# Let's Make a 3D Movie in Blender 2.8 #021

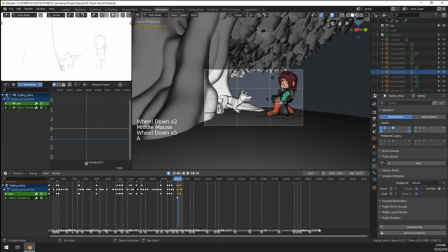So let's move everything up again. Let's say by a second or something. Yeah.
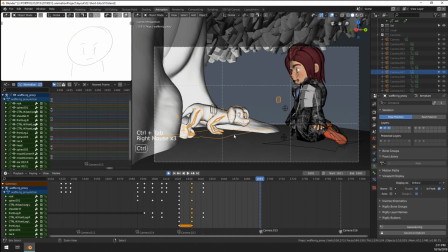So I just have a second's reaction to that dog's pose. Yeah, that works better.
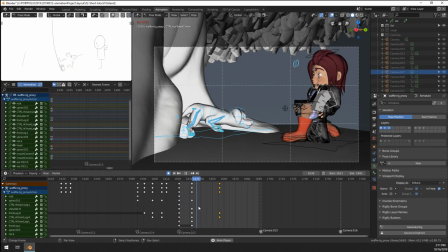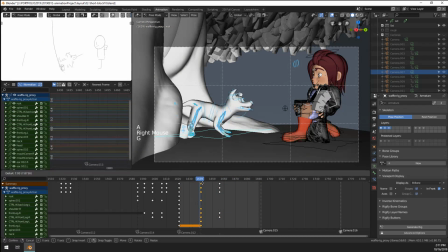Maybe this should also be a little bit later, because it looks like a reaction to the boy's movement now. Yeah.
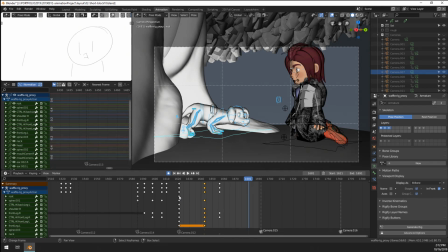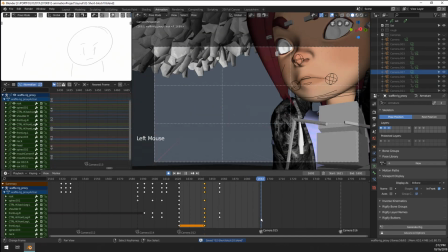Okay. Let's move on to the next shot here. Let's also go to our dope editor. And
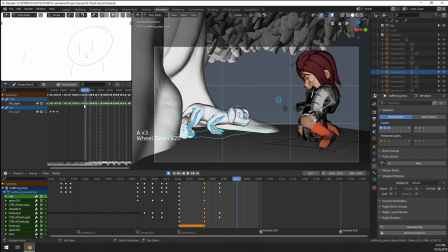let's move our keyframes of our shots here. I wish there was some kind of work method for this. Okay, here we go.
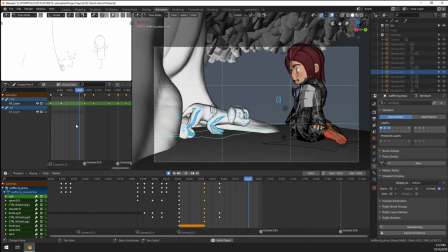Hi. Hey Michael, how you doing? Man, so many likes already.
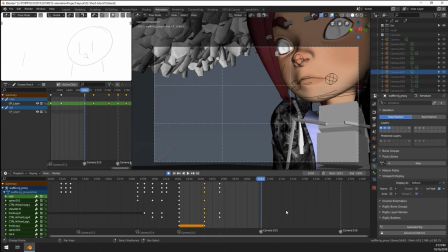So now we have the shot where the kid takes off his
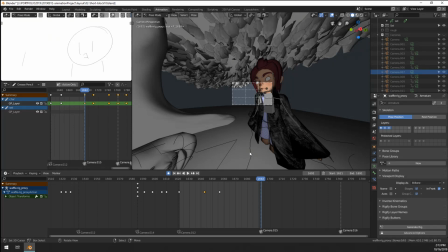okay, so
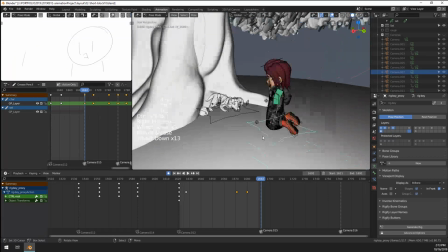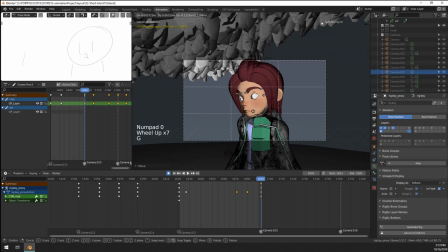just gonna move him in frame.
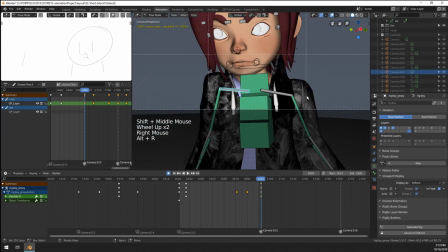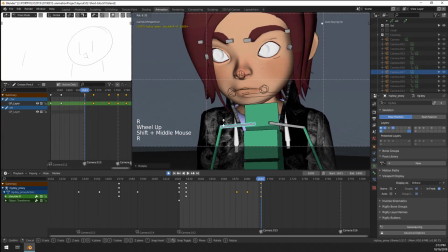Kind of relaxed now. So shoulders down.
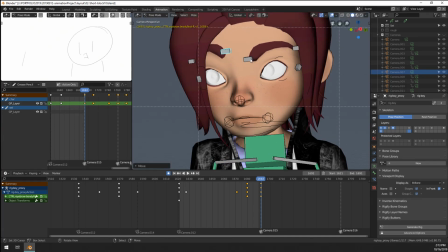Gonna open this mouth because it's kind of maybe being a little bit too sassy.
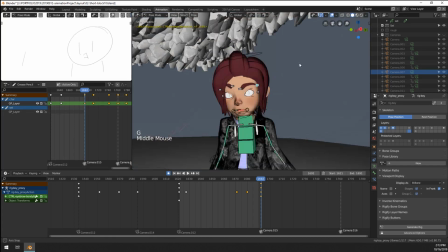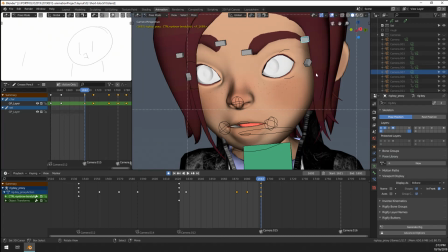Yeah, this is a little bit better.
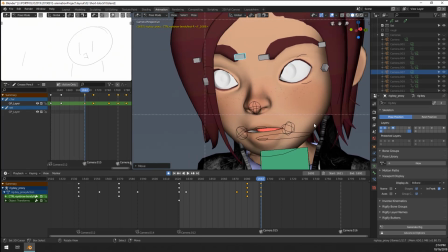Also, let's move to that shot. Poof. 2760.